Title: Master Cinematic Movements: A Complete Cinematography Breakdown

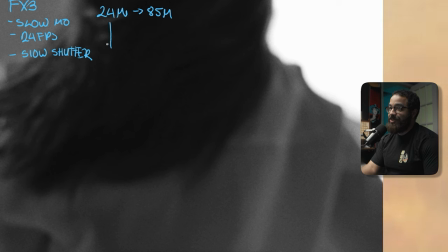12:12 So you can see that we had to do this run through this once, and then we had to run through this twice. But we had to do this run through it six times technically because I did slow-mo at 24 millimeter, 24 FPS.
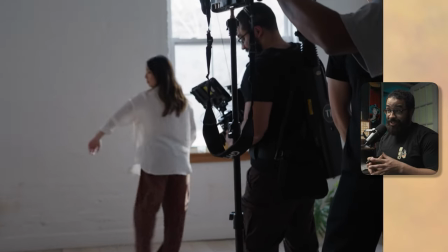12:23 So in terms of logistics and planning like this, you kind of go based off camera setup and work backwards off of that.
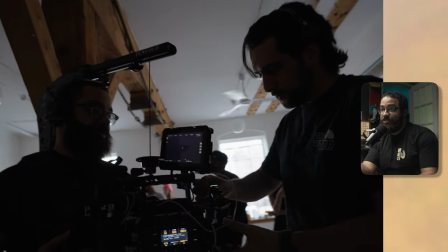12:29 Because it's really easy to switch from slow-mo, especially on an FX3. to 24 FPS and then also going to slow shutter.
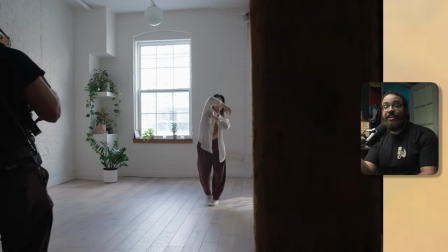12:36 So we basically ran this three times with the 24 millimeter and then switched to the 85 millimeter and ran it three times again.
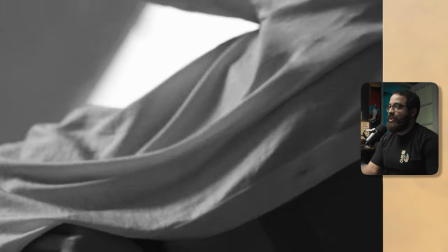12:43 And then also did some other things in terms of actions and everything like that, which you can see in the full piece itself.
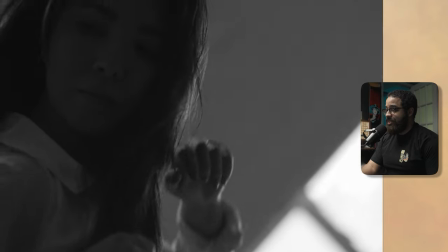12:49 Just for variety and everything like that, they changed this in terms of the direction of black and white.
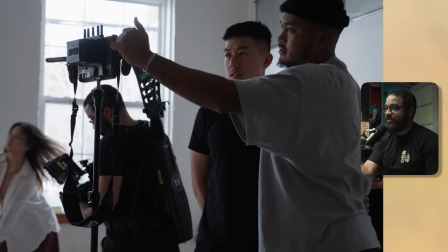12:54 Jason, one of the directors on this, wanted to focus on the tight aspects of really changing the pace here in terms of heavy slow motion.
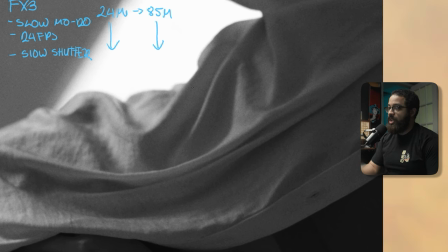13:01 So we shot this at 120 FPS and really focus on the movements and everything that she is doing.
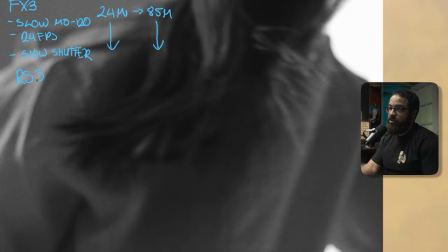13:08 So what I did is we shot this on the RS3 Pro and then specific settings on that, I couldn't really tell you. But the important thing is I was in POV mode and I didn't have an easy rig or anything like that because I had to be very nimble and flowy, as you can see.
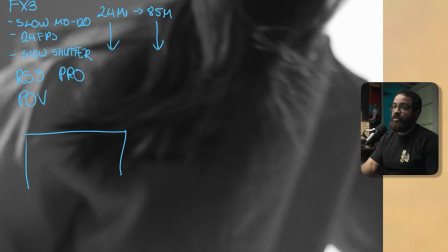13:22 And then what I did, if we kind of break this down in terms of where everything is positioned, again, we have those two windows. And then she is kind of dancing from here to here. And then I started in this corner of the room. So this is me. And then I'm kind of swooping in and then going back and forth like that.
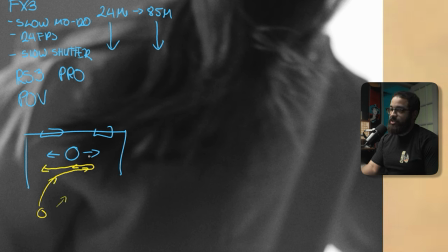13:41 And the reason why I shot in this direction and not necessarily like that direction is because the sun was starting to set at this point and peek through the windows here. And then this is basically dictating my lighting direction and then shooting direction.
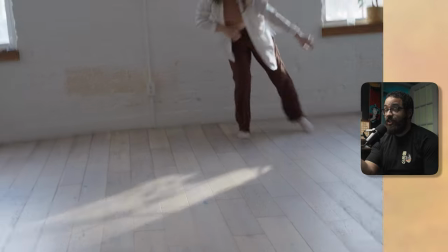13:56 We're playing with a lot of nice backlight and flares coming back into the image itself.
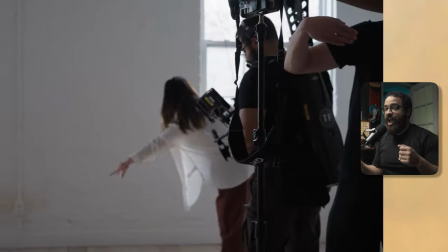14:00 And then what I did is I would push in with the gimbal and then have Jason and Justin direct me in terms of like, OK, time to move in.
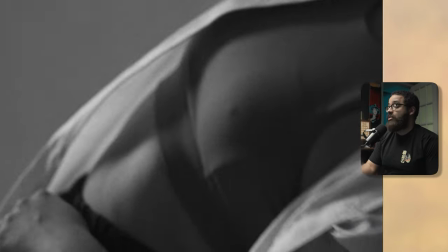14:08 And then because we're in POV mode, I could just rotate around the subject. Obviously, like the camera looks almost upside down at this point.
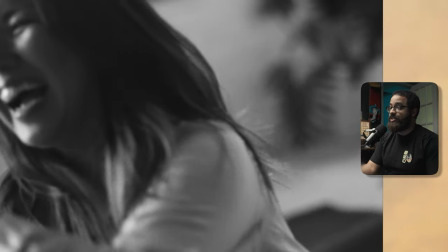14:15 So a lot of different moments where the camera is obviously off axis. And then while this was happening, we were catching focus.
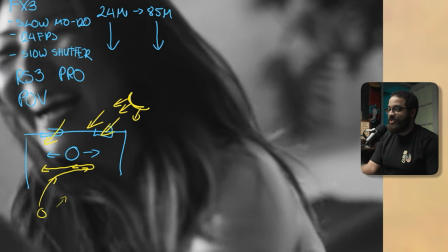14:22 And then also Justin and Jason were having a conversation with her in terms of like, oh, can you do this?
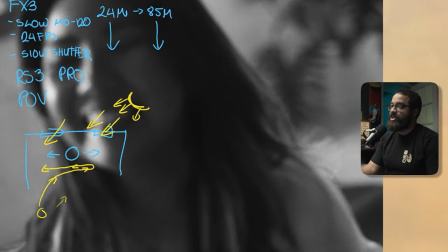14:27 And they were making her laugh so you can get these really special moments like this. This is obviously out of focus. And then if you look at this as a technical perspective, the shot wouldn't necessarily make it in the piece. But you have to ask yourself, what are we creating? We are really telling the story of this person here and they are sharing a lot about themselves.
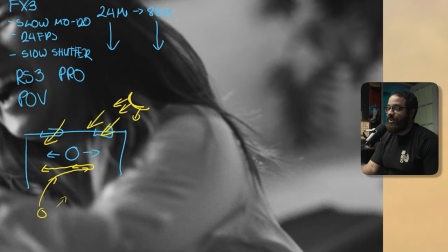14:45 So these are selections that the directors made in terms of all of this really relates with the piece and what we're trying to create here.
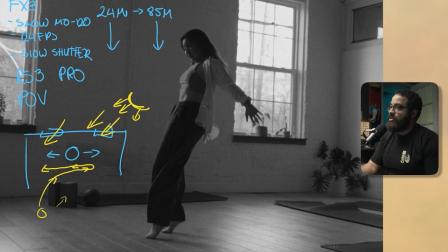14:50 So again, this was one of the wide shots that we used here and then the Sun is in the background here coming through And then that was provided and a lot of the flares that you see here and later on in the piece But then we did this at slow shutter to just
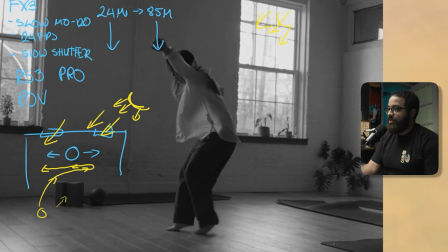15:06 to provide some differentiation between other things And then you can really see in real time what that tilting and POV really
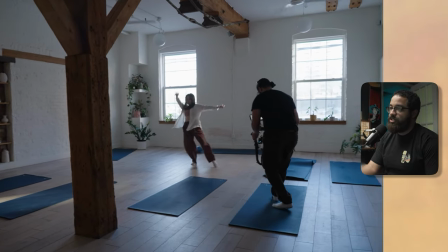15:13 looks like And I don't see a lot of people doing this step printing or slow shutter on a gimbal And this was the first time I really tried it too.
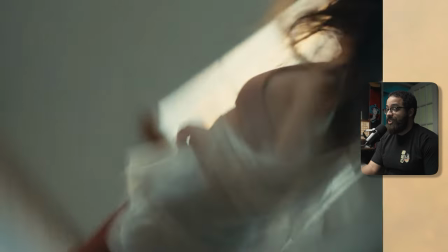15:21 And this is something I'm going to implore in my work a lot now, because it's kind of like the maturity of me using slow shutter.
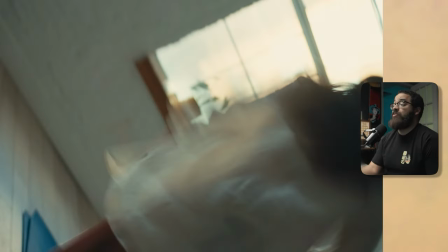15:28 A lot of people just go handheld and whip the camera. And I've done that many times too. And it's very appropriate in a lot of situations.
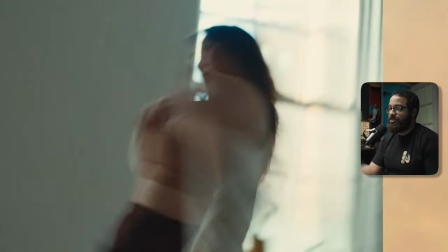15:33 But in this situation here, we get so many interesting things in terms of like, we have a slow, smooth movement in terms of the camera.
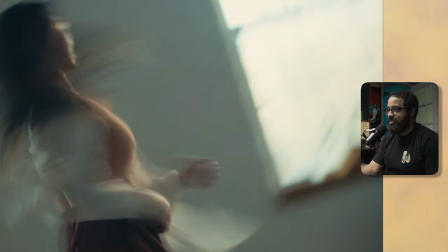15:40 But then we also have this chaoticness and smearness of the slow shutter.
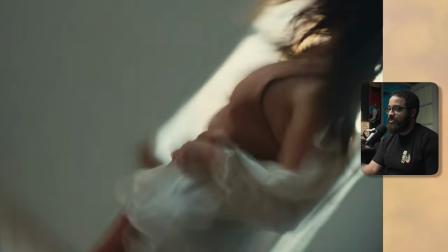15:44 So that was just something they really wanted to tell the story in terms of this movement and slow motion that you can see here.
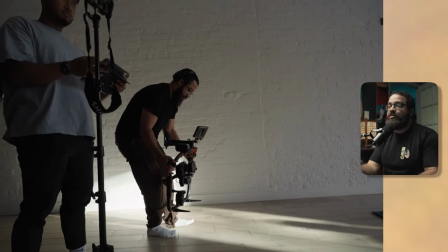15:51 So as a cinematographer,
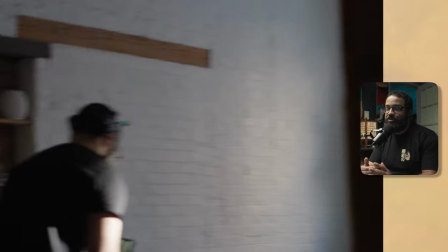15:52 videographer, you really have to really look at your tools at your disposal in terms of how you can elevate your story in terms of movement and specifically camera movement.
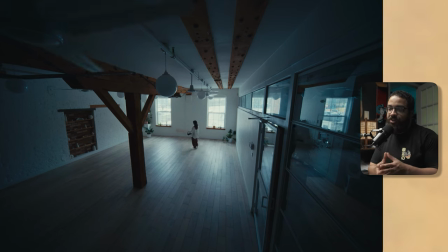16:01 This was a heavy one in this place. At the beginning of the story, we are getting into knowing this character.
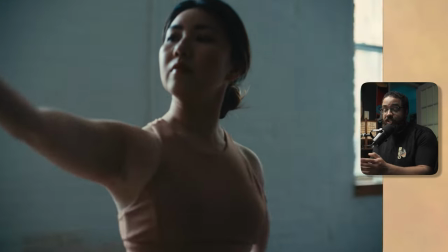16:06 So there's a lot of slow movement. But as her character is more explored and she tells who she is in terms of the contemporary dance and how she expresses herself through that.
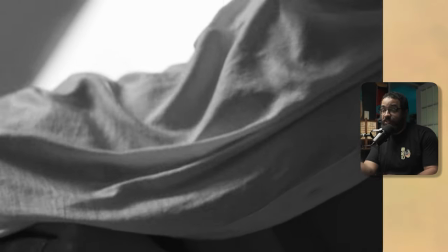16:14 that's where more camera movements come into play in terms of using the gimbal and slow motion as well as slow shutter.
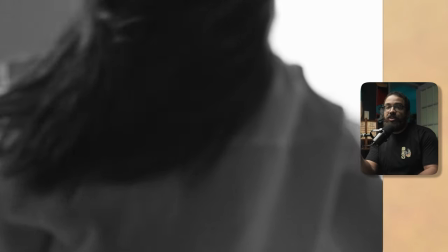16:19 So this is the story that they really wanted to tell with the directors.